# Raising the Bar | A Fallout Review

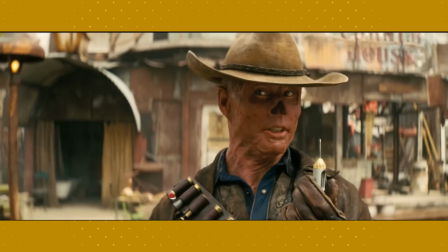970s
The episode also subtly critiques society's reliance on technology and
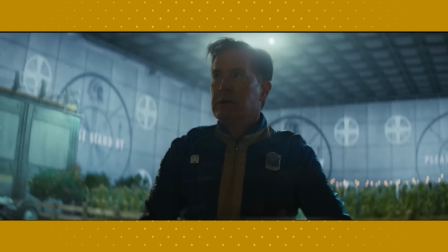975s
organized control through its portrayal of the remnants of pre-war governments and emerging factions,
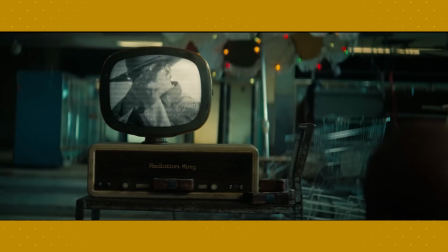981s
which becomes more solidified as we work our way through the season. So, episode 2 down.
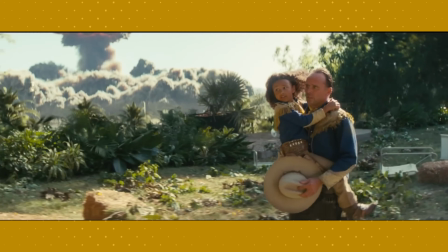988s
General thoughts? I'm still enjoying it.
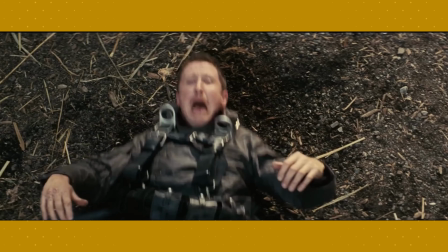991s
I feel like the first episode had a bit more going on, and I'm seeing some flaws, more in this episode than the first,
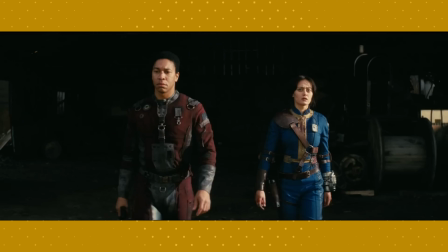997s
but I'm hoping it's just a dip in quality that's ultimately going to be pretty negligible by the time I get to the end of things.
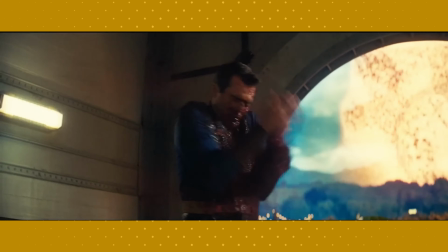1005s
All in all, The Target is a compelling fusion of action and introspection,
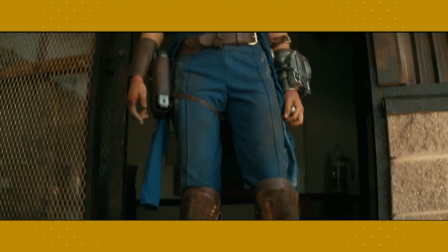1011s
with each character's journey offering a piece of the broader existential puzzle.
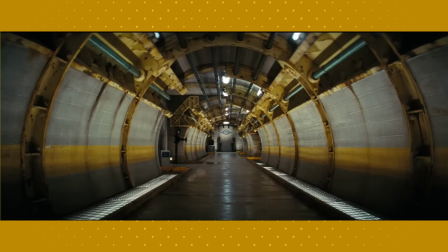1016s
Fallout's strength has always lied in its ability to weave individual survival
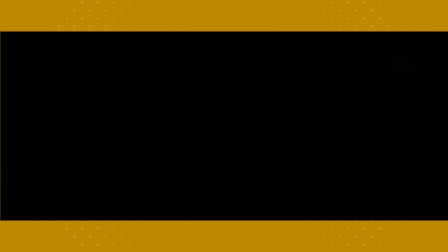1020s
stories into the tapestry of larger sociopolitical commentary, making every move part of a survivalist chess game on a board built off of moral
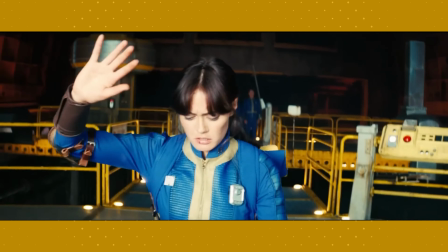1032s
ambiguity.
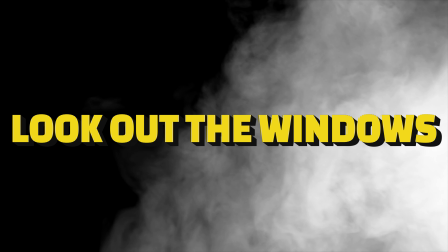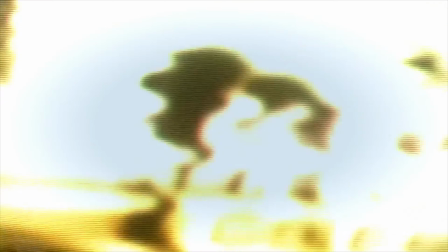1041s
I remember in high school, I got so excited when I heard that Fallout New Vegas was in production.
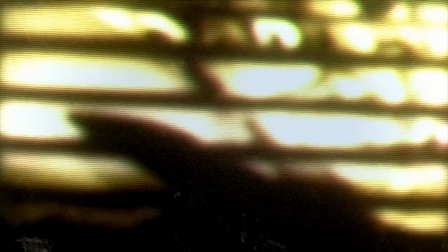1048s
Every day before class,
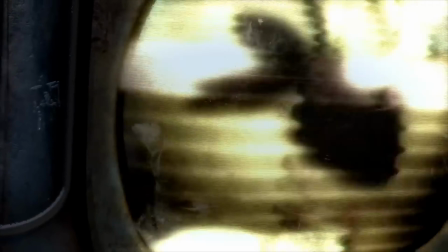1049s
I would hunker down in the library at one of the computers and just dig into the latest posts on the Fallout forums,
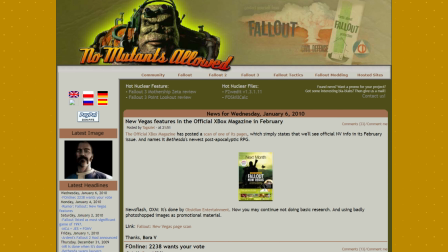1057s
specifically those on No Mutants Allowed. Day after day, I would watch and rewatch trailers, production videos, theories, the whole thing.
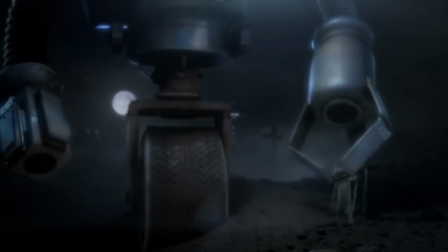1066s
I wanted more. I was a teen with time to burn, and this was the way I chose to burn it.
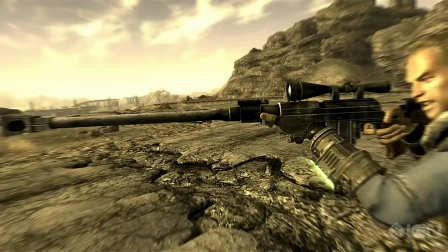1072s
Then, the game came out. It was amazing.
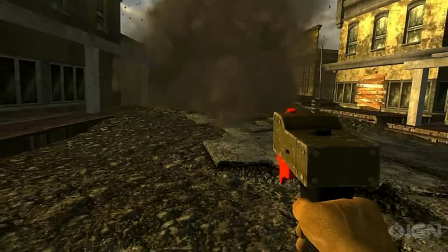1078s
If Fallout 3 was exciting, I don't even have the words to describe how much I loved New Vegas.
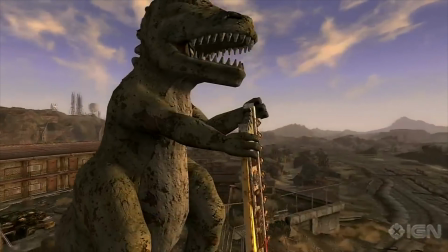1085s
I invented my own character, gave them a full backstory and personality, and set them into the Nevada.
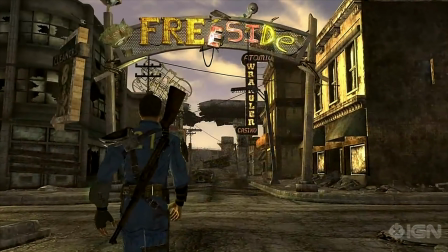1092s
I played it start to finish. Then, start to finish. And then, I needed more.
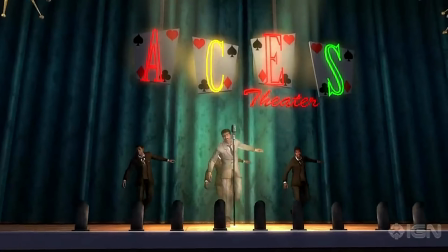1100s
I loved the game, really loved it, and it easily became my favorite growing up.
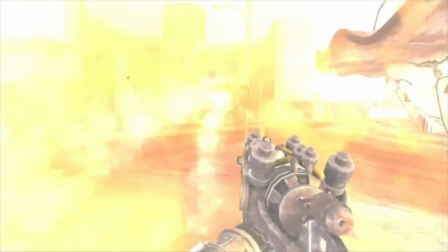1105s
But then it was done, and all I could do was wait for whatever came next.
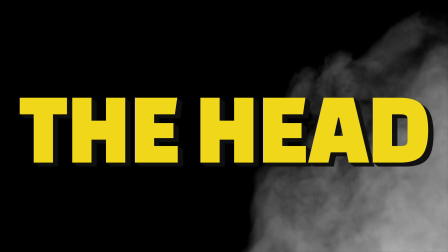1114s Maybe
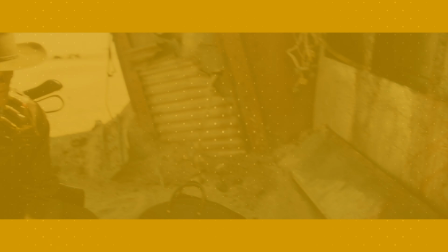1118s you'll think.
So, episode 3 kicks off pretty well.
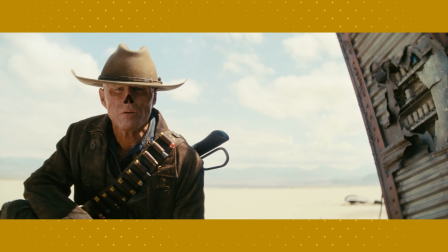1122s
Not to get ahead of myself, pun fully intended, but I like this one a lot more than the last.
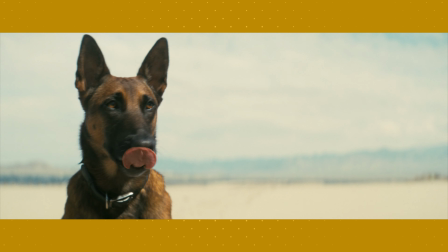1129s
But they play that same theme every time the ghoul is on screen, and it's already wearing super thin with me.
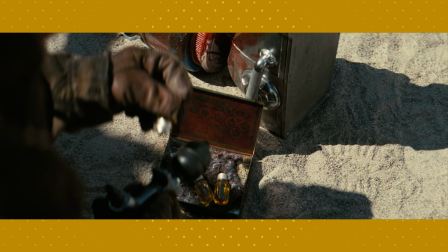1135s
Dude could sneeze and the soundtrack would add his theme to make it more dramatic.
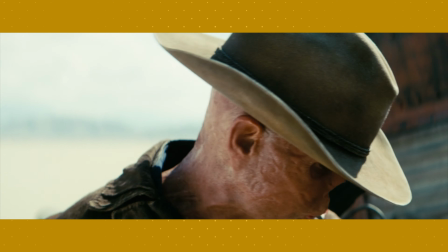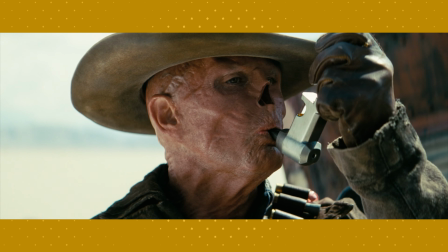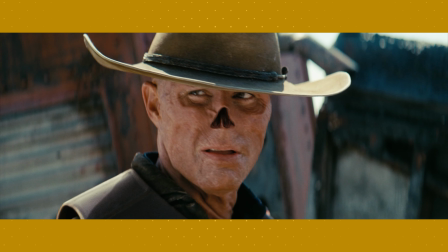1149s
But I'm very happy to say that this is my only major issue with the episode.
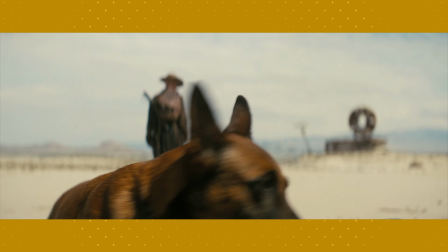1154s
I was starting to get a bit worried that I might be overly cynical about the whole thing after the last episode, but this is a pretty respectable improvement.
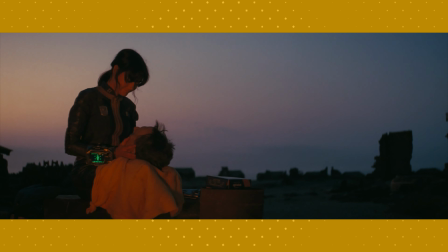1163s
We see Lucy being proactive in the wasteland, putting a tracker in Wilzig's head in case she loses it, which she does.
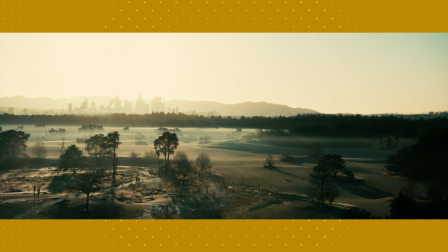1171s
We see Maximus give some poor scav the Red Rush treatment, and I'm starting to really get behind these sweeping establishing shots.
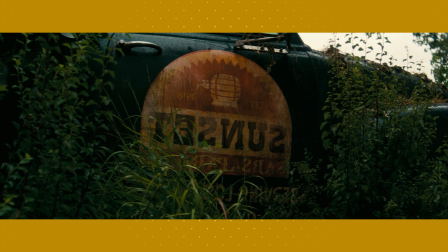1179s
They kind of remind me of Lord of the Rings in the way they give a sense of grandeur and scope.
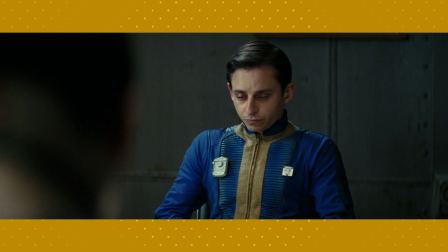1185s
Also, we get to see more of Norm.
Evening, everybody.
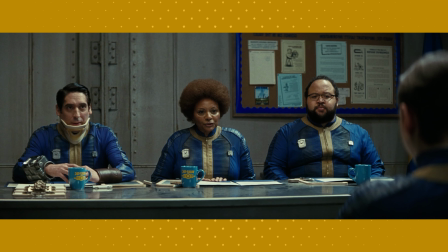1191s Norm! Norman?
I love him. Most of my notes on this one are about Maximus,
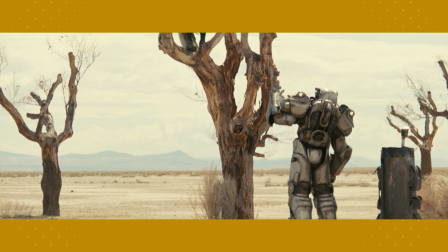1196s
which I'm glad for because I feel like he was a bit too flat in the first two episodes. so seeing some flesh get added to him is
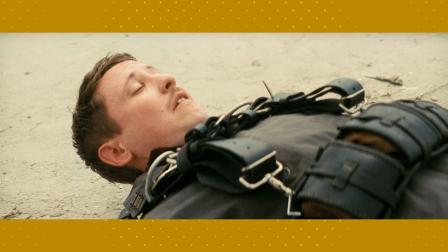1204s
objectively a good thing. Since Titus got turned into compost, Maximus has started to masquerade as him.